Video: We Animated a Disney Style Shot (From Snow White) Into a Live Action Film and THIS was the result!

Check out this animated shot we put into my latest short film, Big Break.
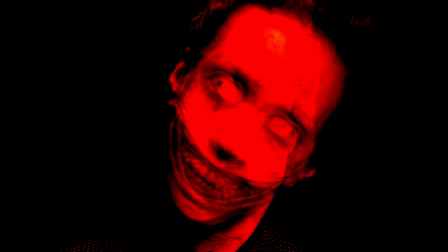In this video, we'll break down exactly how we pulled it off. Sammy! Hey there, I'm Jordan, and welcome back to my channel.
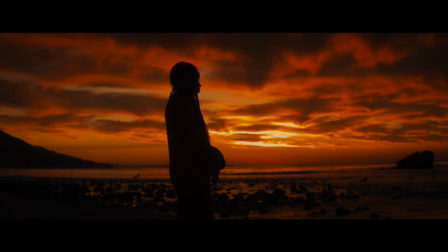(0:17)
I'm a narrative writer, director, and producer based out of LA, and have been working in the industry for the last 10 years.
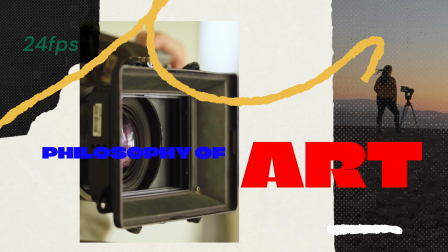(0:23)
And this channel is all about filmmaking techniques, the philosophy of art, creative and technical workflows, and what filmmaking can teach us about life. So how exactly did we achieve this traditional 2D animated shot in this film, and why? Well, let's get into it. The film.
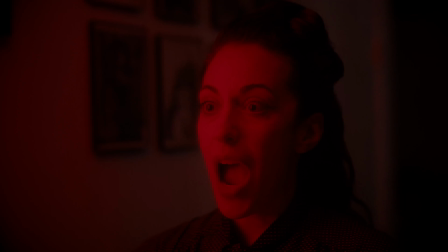(0:38)
My short film, Big Break, is a dramedy horror short film about the pressures of acting and being an artist in the entertainment industry,
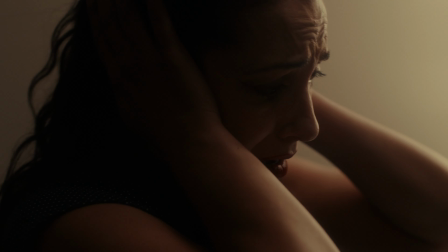(0:46)
especially when it can be really intense. And you have to perform at your best when you're feeling at your worst.
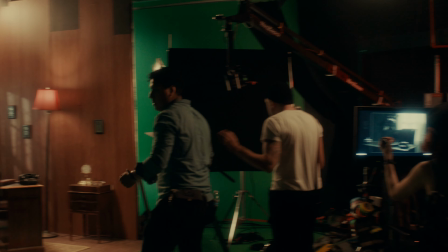(0:52)
The film follows Riley, who's an actress who's performing her biggest role to date that also pushes her to her absolute breaking point.
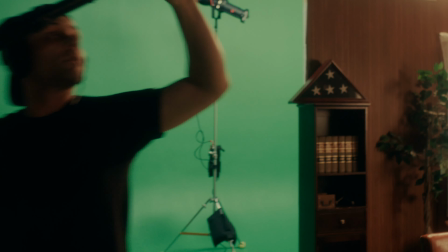(0:59)
Big Break asks the question of, what are you willing to sacrifice for your art?
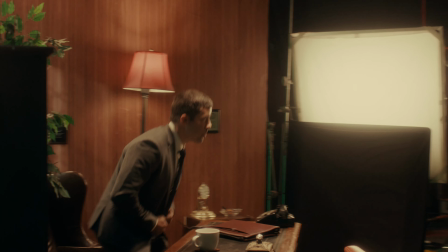(1:03)
I highly recommend watching the full short film just so you can see the context in which the animated shot appears in the film.
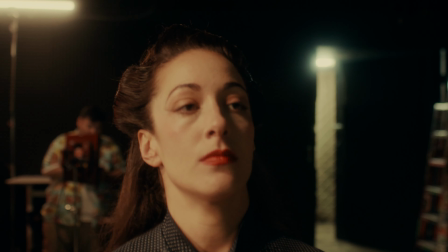(1:10)
So I will definitely be sure to link that in the description below, so be sure to give it a watch. The inspiration. At first, my goal was to make the film entirely with practical effects and everything that we could capture in camera and not rely on any visual effects in post if we didn't have to. But as we made our way deeper and deeper into the post-production process, what I ultimately realized was that this film actually would be benefited if we had a little bit of minimal VFX augmentation just to help out with some of the shots within the film. And I really thought that this would ultimately serve the film for the best final product in the edit. Some of these applications included removing small things like a boom shadow in the back of the shot,
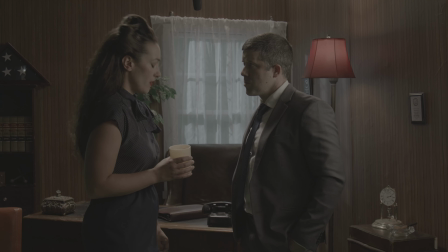(1:51)
or removing the very top of a boom mic that just slightly dipped into the very top of the frame that we could see, because there were certain shots and takes that I really wanted to use that unfortunately had those small things, but the performance was better in some of those. I realized I could prioritize the best performance takes from the acting and then just get rid of some of the very small mistakes that are in the frame with minimal visual effects. A couple of the other small practical applications that we used visual effects for were creating one fake tear in a shot where it actually needed to be on the other eyeball, but we still really loved the idea of it happening in frame, even though we didn't capture it on the actual day.
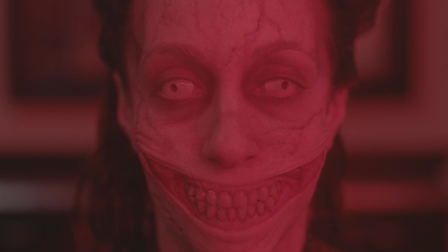(2:33)
The other big application we used VFX for was to clean up the contact lenses that are in our lead actress Sarah's eyes,
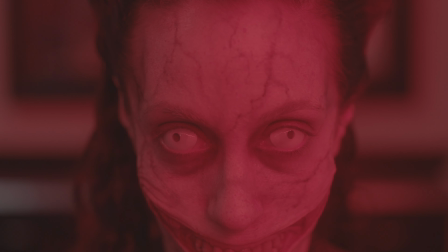(2:41)
especially when she's in the demon makeup, since unfortunately the contact lenses were a little bit too big and actually bulged out of the eyeball,
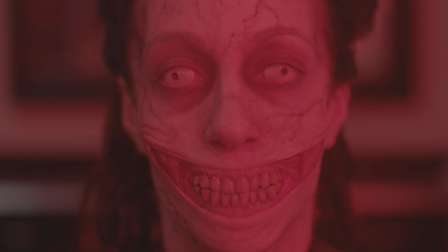(2:48)
really destroying the illusion on screen.
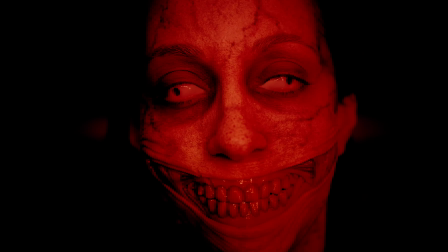(2:51)
So having a VFX artist go in and clean up some of the eyes and the contacts just made it feel that much more integrated, but the work was very subtle and very minimal and almost invisible, especially if you didn't know that there was any augmentation going on. These examples of VFX use within the film are often in the industry what they call invisible VFX, since they are a lot more subtle and almost invisible to the naked eye in comparison with
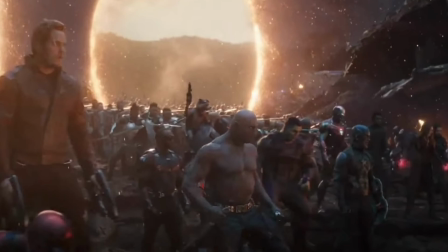(3:17)
the much larger scale VFX that are used in blockbuster films like Marvel films. So this is a very big distinction between using VFX in a much more subtle,
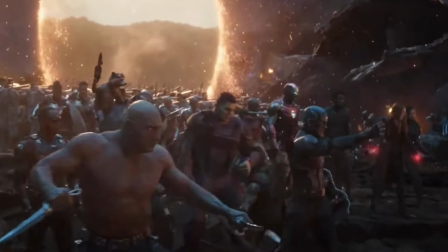(3:27)
minimal way and using them much more overtly, where you can tell most of the frame is CG augmented. As a director, I personally love visual effects and the freedom that it buys you, especially in post-production, just to open up the creative possibilities or even fix small mistakes in the frame that don't require reshoots. But I'm also a big fan of using VFX very sparingly and trying to capture most things practically and then augmenting with a little bit of VFX. I really think that if most of your frame is real and a smaller ratio is VFX,
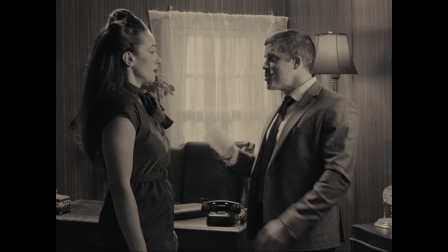(3:59)
it's a lot harder for the audience to tell that any VFX is happening.